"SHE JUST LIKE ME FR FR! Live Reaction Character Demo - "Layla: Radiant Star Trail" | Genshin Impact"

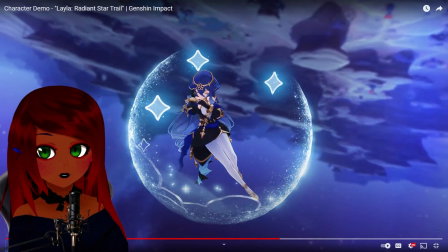0:00 oh dude the aurora borealis i have to be super quiet and
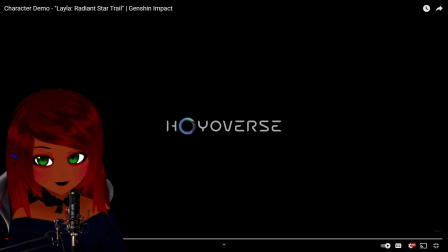0:07 it might turn into low-key asmr because i'm in the hospital recording and it's midnight um i'm currently going through medical treatment but content
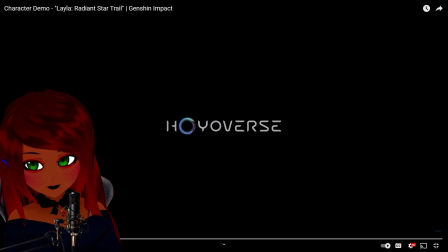0:22 doesn't sleep baby so hit that like button hit that subscribe button the sweet ASMR energy.
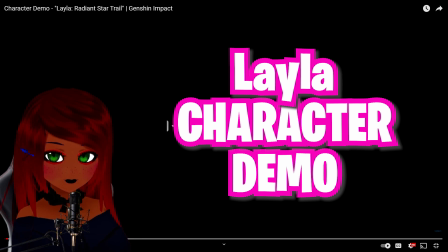0:31 Today we have Layla's character demo. She is an adorable sleepy bean and I'm so excited to watch it.
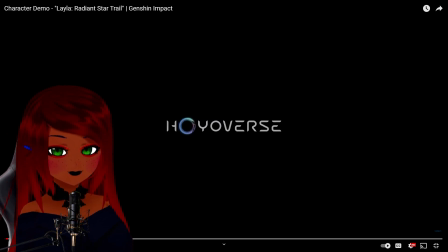0:40 I am also currently a sleepy bean, so it should be great. Also, let me know in the comments below which character you most excited for.
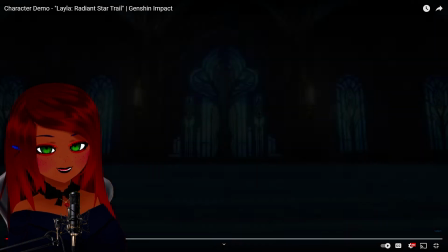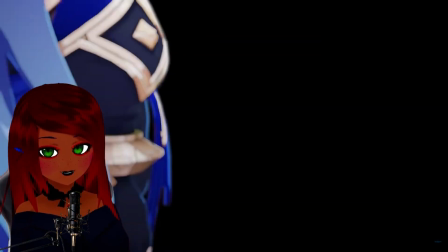0:55 dude the academia is so pretty even when we're not looking up at the stars they're always there that transition was so cool
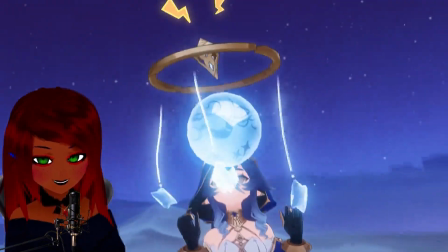1:05 dude elf ears makes me so happy here oh i'm gonna have elf ears soon
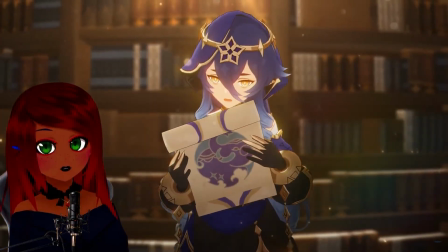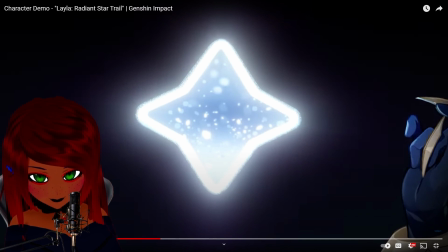1:18 i've never related more to a character my entire life university was a bitch
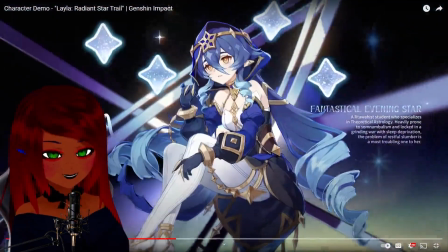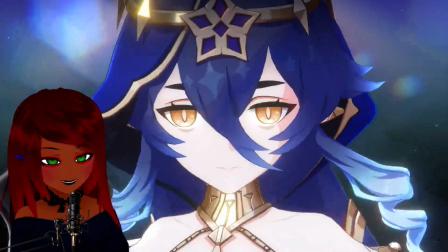1:31 she's so pretty oh my god oh
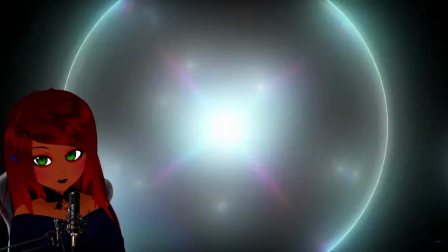1:39 my god she's she's actually so pretty so gentle i love it
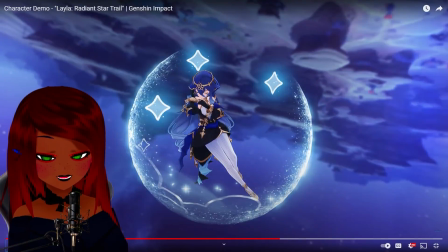1:46 dude the aurora borealis the aurora borealis
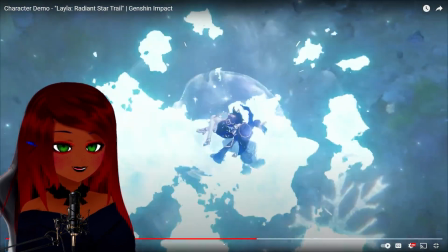1:51 that like gently glows on her not now oh my god look at that oh
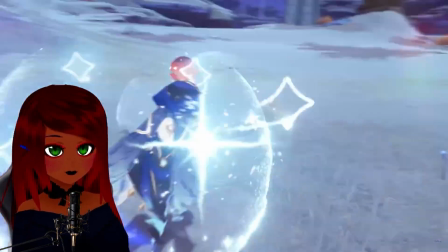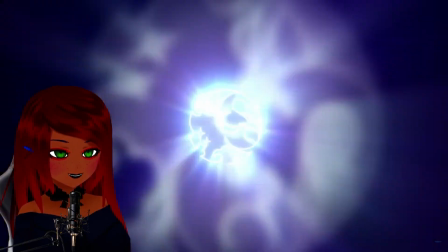2:02 oh
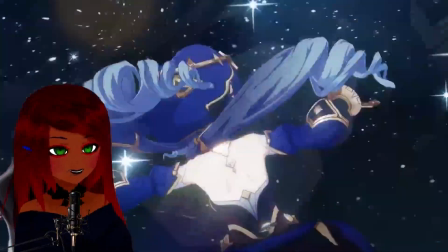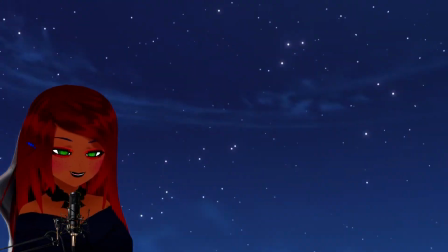2:09 the little ballet twirl it's actually so whimsical i love that
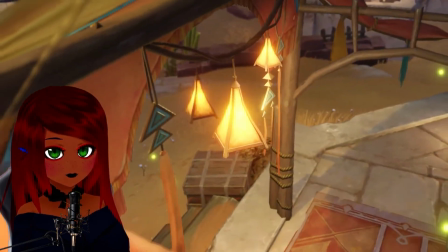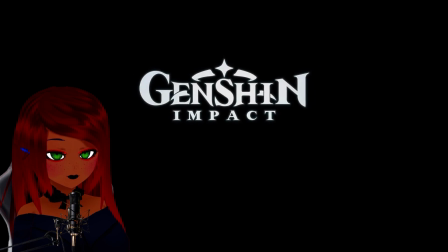2:20 sleepwalking of course sleepwalking you sound so confident while sleepwalking why is she more confident
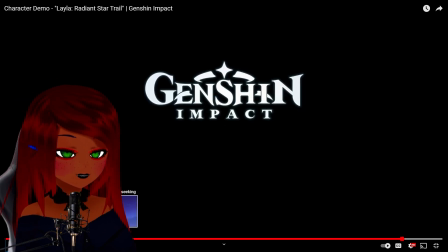2:29 i guess in our dreams we're all more confident that's fair enough actually that's fair enough
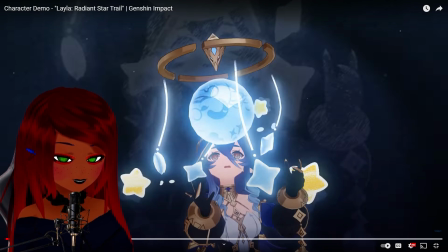2:34 okay there's actually a few parts i wanted to look at there's some really
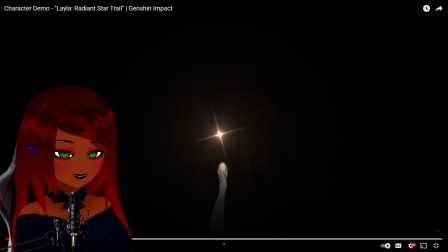2:39 cool transitions here so like this one in particular they actually use the star as a light source so see how there's like this almost like this ombre for those of you guys who like color stuff but there's like this sort of like fade
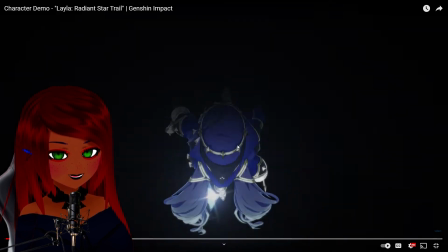2:52 and they're being like lighter here darker here look at that and it highlights through and that's darker up here i love stuff
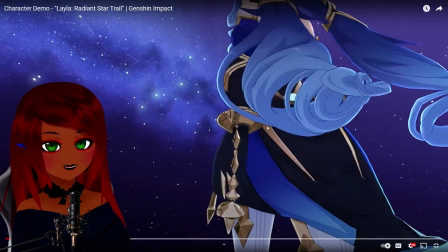3:00 like that and that smooth transition from the black background so when her body passes through the center of the image it allows it to have this tiny background oh
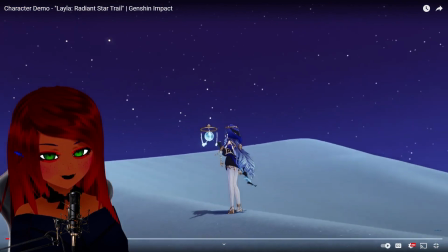3:12 i love that so much and just like the soft
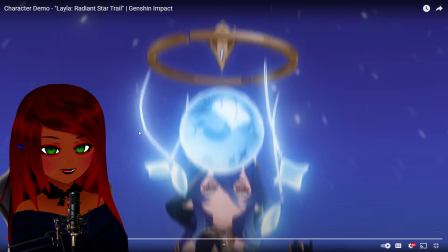3:17 chimes like that are actually from like her character when she hits the um just i love a small sound design like that too it's so satisfying
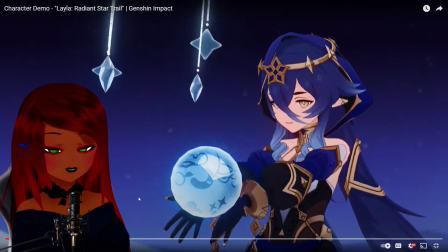3:30 and then like even that with like small transitions of them blurring
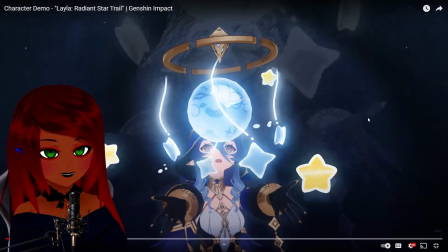3:35 like this right it's like we see the silhouette of panic that's all done in cryo so it's all frost related like the sketch version and then
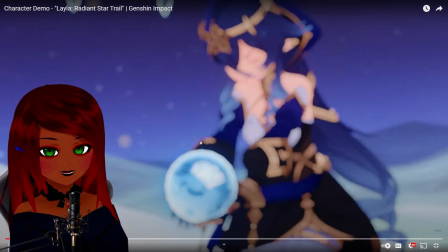3:48 it burst slightly it kind of like the unstableness of her catching it is all blurred
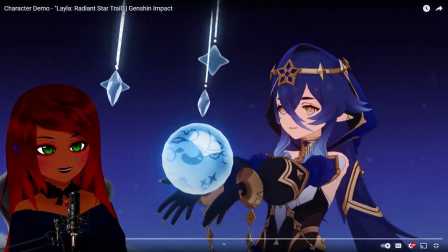3:54 out as she regains her own balance look at that now we're balanced out smooth and then like the books from her being
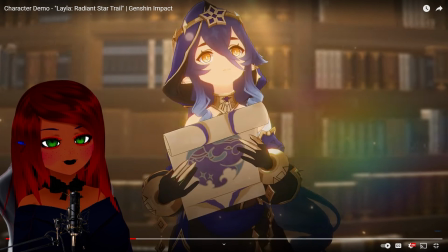4:01 like a student and they're studying the library like and how it transitions it it's so oh my